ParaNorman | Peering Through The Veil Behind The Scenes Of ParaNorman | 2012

Norman!
Within an individual shot, I mean, there can be hundreds, thousands of things to keep track of, from bits of hair to an elbow to fingers to, you know, a jaw and a kind of flapping bit of skin to cloth to, you know, leaves blowing in the wind to bits of mud and dirt. All that you have to keep track of in your head. You want bits of dirt and mud and everything to be flying all over the place. With stop motion, you know, all that stuff has to be supported in some way. It can't just float.
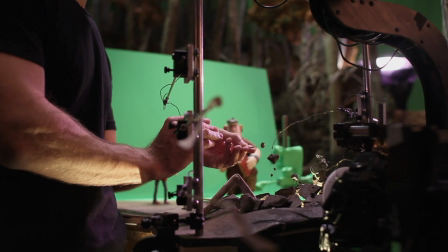You have to keep it in the air. And that means, you know, putting things on rigs, putting things on pins,
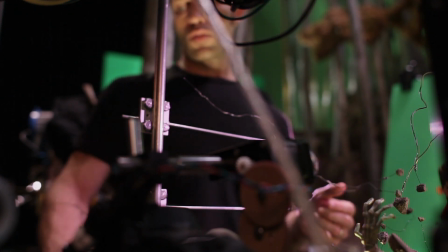putting individual little pieces of dirt that can be smaller than the head of a pin on some sort of a wire or something,
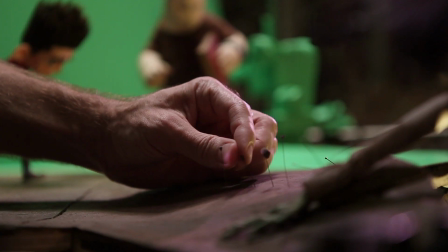and then animate that a frame at a time.
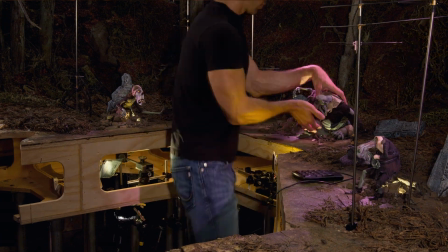You'd be animating the hand, your pinky would bump a rig, or your thumb would hit a piece of dirt, and you'd have to start all over again.
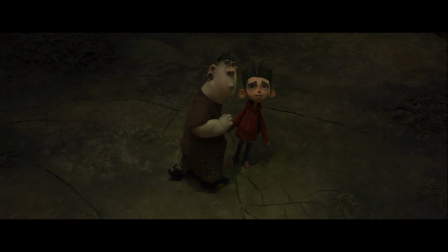It was a nightmare.
Uh-oh.
It's physically demanding.
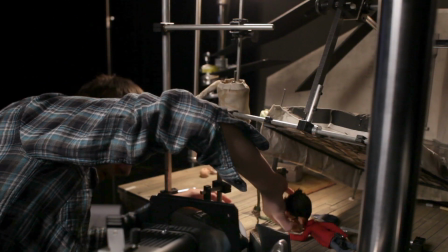You know, you're standing on concrete for long stretches of time. You're contorting your body in all manner of positions to try to get access to the puppet.
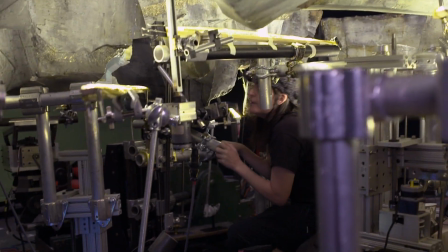You know, you're climbing on the set or underneath the set. There are bits of metal that you're smashing your head on. There are, you know, razor-sharp bits of armature wire that you'll slash your fingers on. There's hot glue you'll drizzle on your hand and burn the hell out of your hand. You've got to be kidding me. You're under these hot lights.
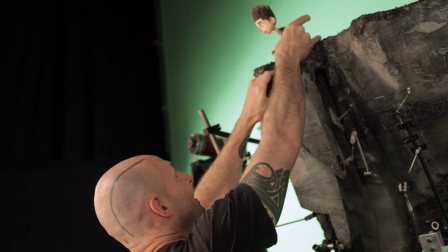I'm on a set that I'm climbing this ladder and on my tippy toes, stretching over things, not trying to bump them, so my feet kill.
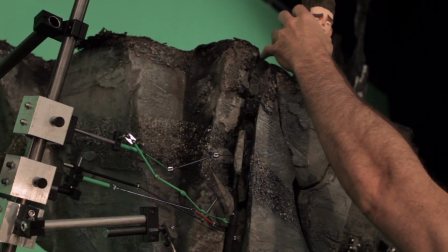My shoulders nice and hurt from reaching over this rock and holding this position for 8 hours. It takes a special person to have that much focus to do that kind of thing. Crazy person. Do I look crazy to you? You become very reclusive, and it's definitely not normal. I like it, but it takes you somewhere else in your head for sure.
I wish I understood you.
You don't animate because you think you could make a good living doing it. You animate because it's like a part of you has to do it. It's something that you love. It's something that you're passionate about.
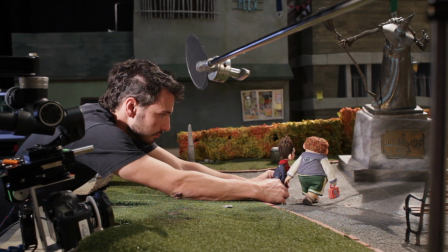And it is something that unifies all of us on this crew, in this company, is that we absolutely love animation.
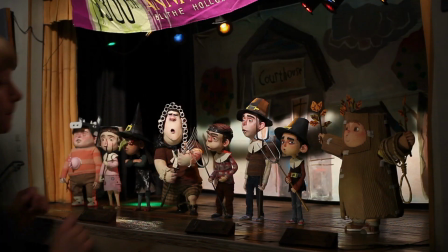We believe in its promise to touch the world, to tell bold, distinctive, and enduring stories. It's really a beautiful thing to behold and to be a part of.
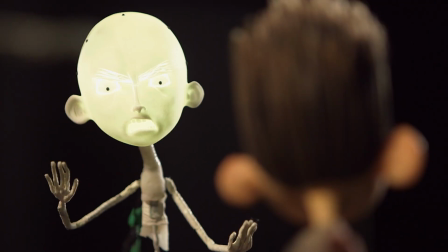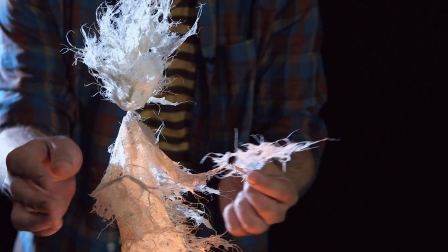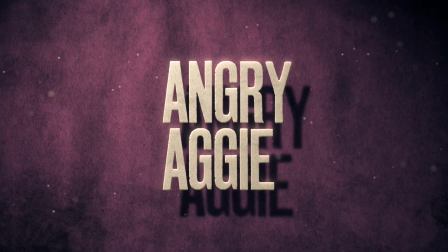Angry Aggie was the most complex character that I've ever worked on in a show, and it was the most collaborative. This is a rare combination of stop-motion animation, computer-generated animation, and hand-drawn animation.
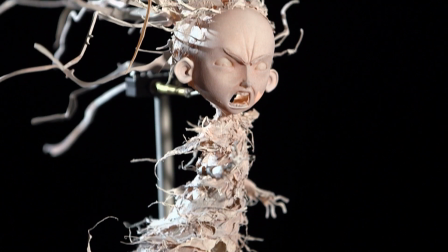Rapid prototype, VFX, puppets, costume, art department, yeah, we all worked on it. I've never worked on an animated feature where so many different departments came into play. There is a temptation to bring her all digital because you can really control it,
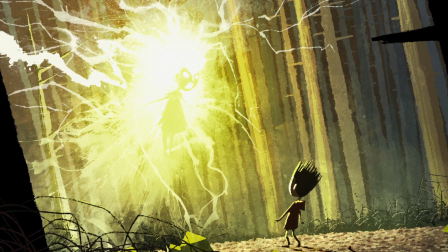and especially something so gossamer as this flying ball of energy with sparks around her. We wanted to make sure that she didn't look like a CG-generated character.
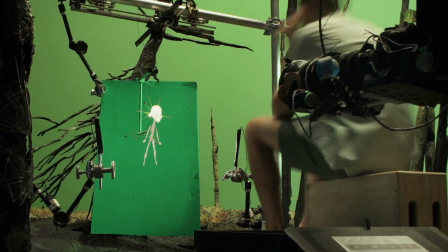Wanted to make sure that you had a real stop-motion animator animating her and giving her that movement, but the directors knew that there were parts of her costume and her hair and whatnot that was just going to be impossible to animate on stage. So it became a hybrid process by necessity.
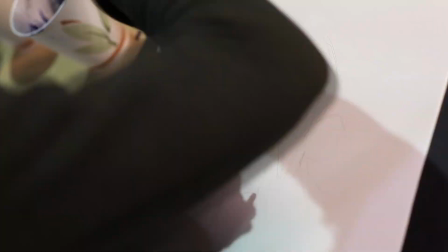This is a piece of production art by Ross Stewart, and he literally just, you know,
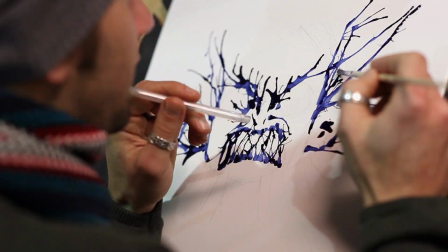spilled ink on this paper and blew it with a straw, and I love the ferocity of it and the intensity of it.
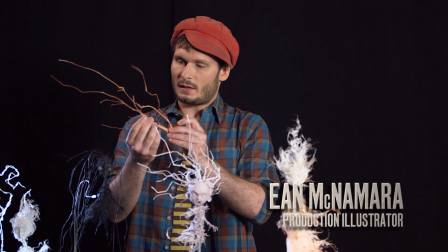Ross Stewart made these beautiful ink paintings, and I scanned them in and vectorized them, which allowed us to cut them out with a laser cutter.
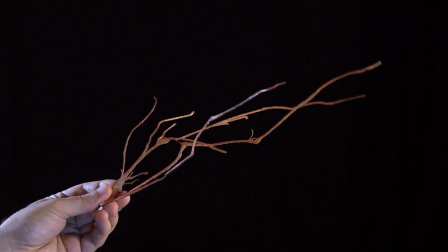So this is plastic visualization of his ink spatters.
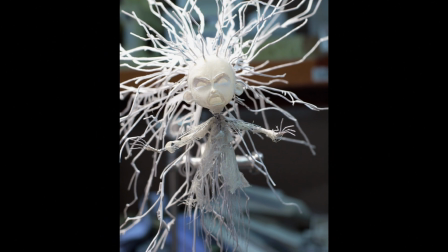We were looking for ways to come up with that electric language that she has, and we were looking for some other stuff that was just as frenetic.
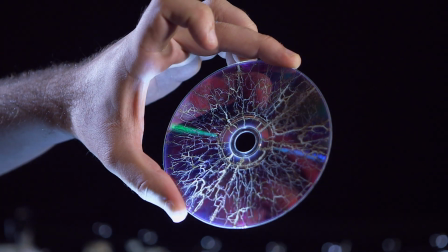And these are just microwaved CDs, and they come out with these beautiful fractured patterns, almost like broken ice, but also kind of like veins. My role on Angry Aggie was
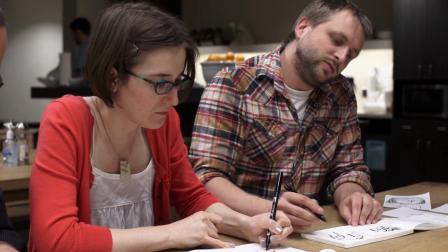mostly related to an area called previs, which is a process where you make a sort of blueprint for the animation to be used as a guide by the animators. So I ended up actually sketching out a lot of these poses, possible things for her face to do,
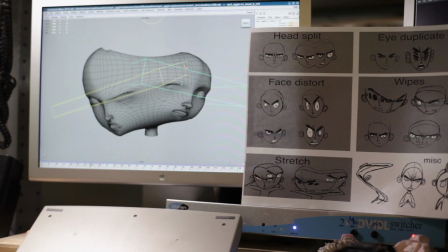and it just sort of gives the people who are building the model somewhere to go.
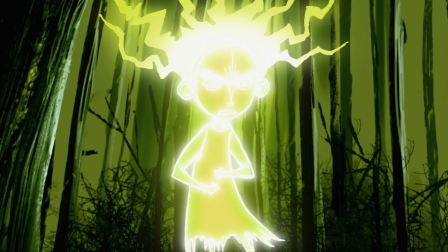The shapes are so wild, you know, they really wanted to get a lot of energy and a manic quality to Aggie.
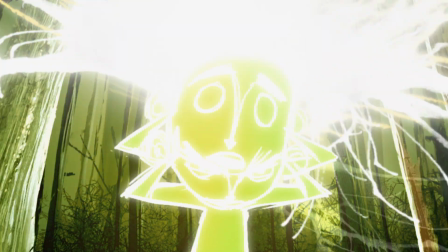It's literally expressed in the tearing and stretching of her face, as if she's being torn between two realms of existence.
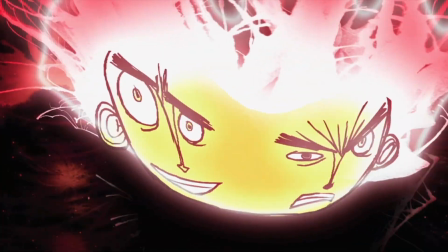The anger had to be real, but her innocence also had to be real, and therein lay the great contrast of her character. The rapid prototyping department's job is to try to figure out how can we take this beautiful design
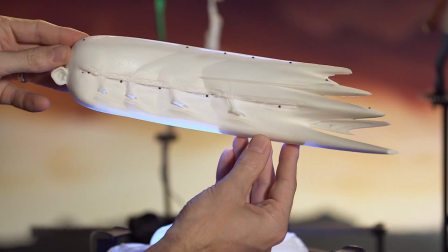and how can we give it the energy and the performance and the attitude that's needed. We knew that we had this potential to create this wonderful, kinetic,
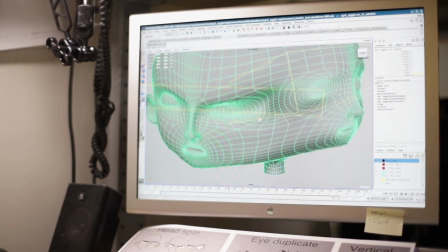sculpture of moving Aggie and these stretching faces, and we'd previs it in the computer, but it really only came to life when you would print it out, put it on set, and light it. She's supposed to be this character that's very uncontrollable and sort of on the verge of exploding at all times.
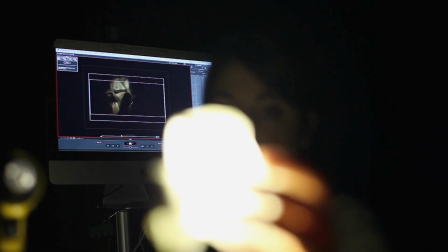And when you just have that added level and that added sort of textural,
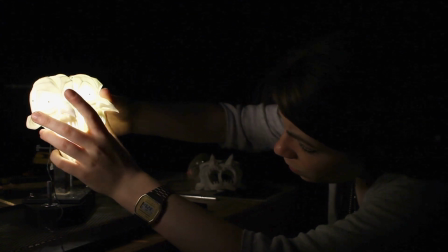handmade feel to it, just nervous energy, along with the lights, I think it really added to her character. It was not like any other puppet that we'd worked on. We did have to mold the center section in silicon.
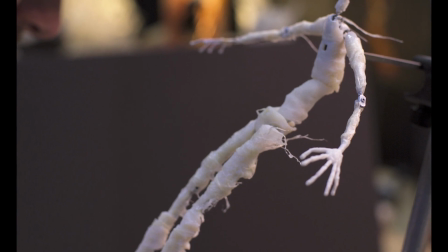That's what we gave to animation, to film with.
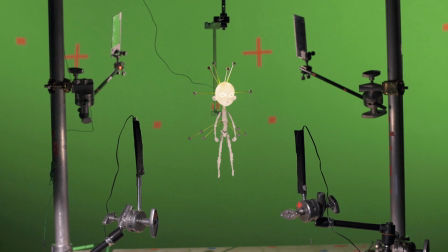Because Aggie's always floating, she always had to be rigged to really maintain that sense of flying and the agility that Angry Aggie has, and to put a lot of that kind of volatile energy into her performance.
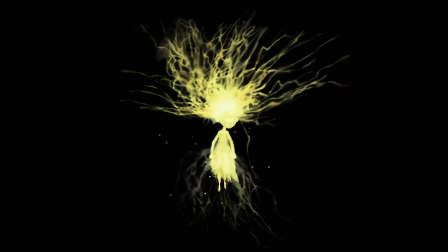She's made of lightning bolts, and they needed someone who could draw animation to kind of bridge the gap between the really handmade puppets that you see the human hand has been involved in and the CG animation.
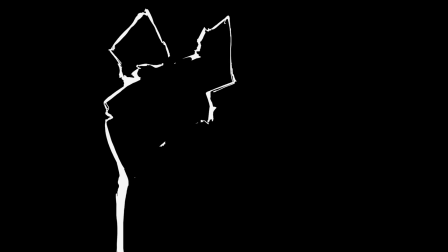I hand animated the lightning bolts that she's made of,
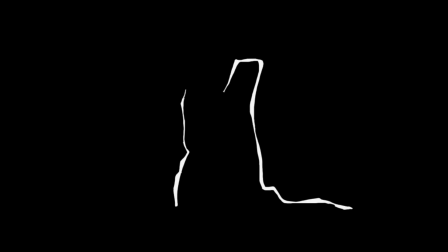and my brief from the directors was that the lightning needed to look like ink and lightning at the same time. She's this really angry child.
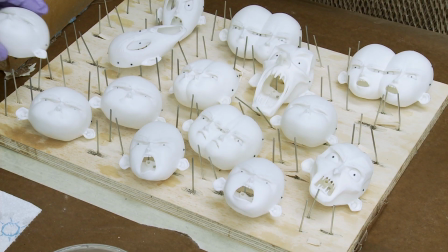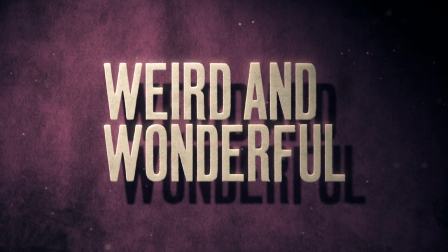This environment and this way of making films is its own unique magic. It's a magical play. It's unbelievable. I think what makes stop motion really, really special is that you see the handcrafted thing on the screen.
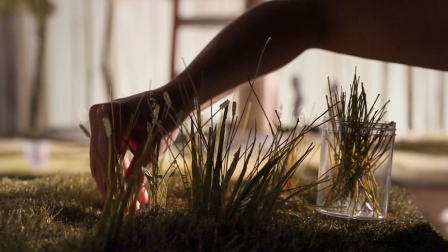That blade of grass was made by someone. Those costumes were hand-stitched. Yeah.
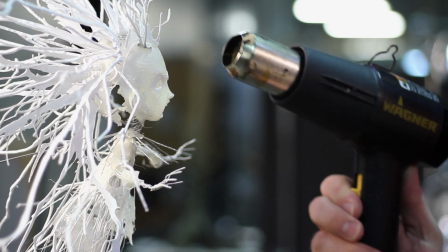And I think that level of reality to it is something really bizarre and really wonderful. The disparate group of talents that it involves is unlike anything else in animation.
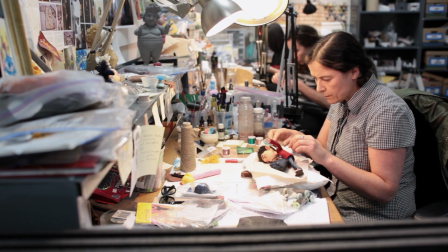You have electricians, you have costumiers, you have sculptors,
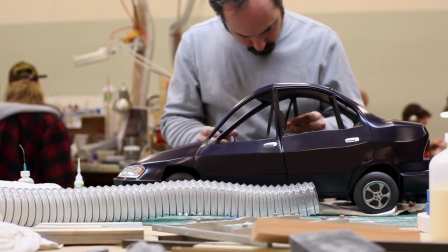Carpenters, metal workers, people who... mechanics. Yeah. It's such a great sort of bunch. We're strange. We're oddballs. On some level, we're just a bunch of mole people who play with dolls for a living.
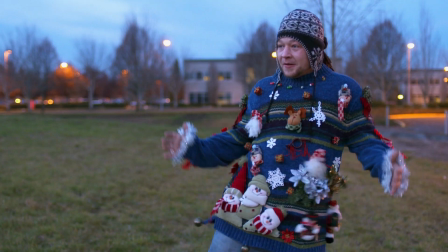Misfits, nonconformists, dissidents of all sorts.
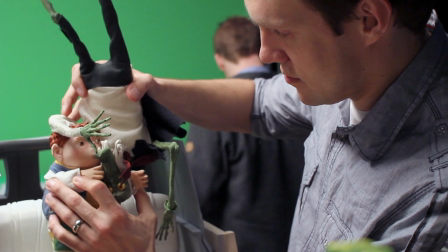It's a group of pragmatists and starry-eyed dreamers who get together to make things of great beauty that have real emotional resonance.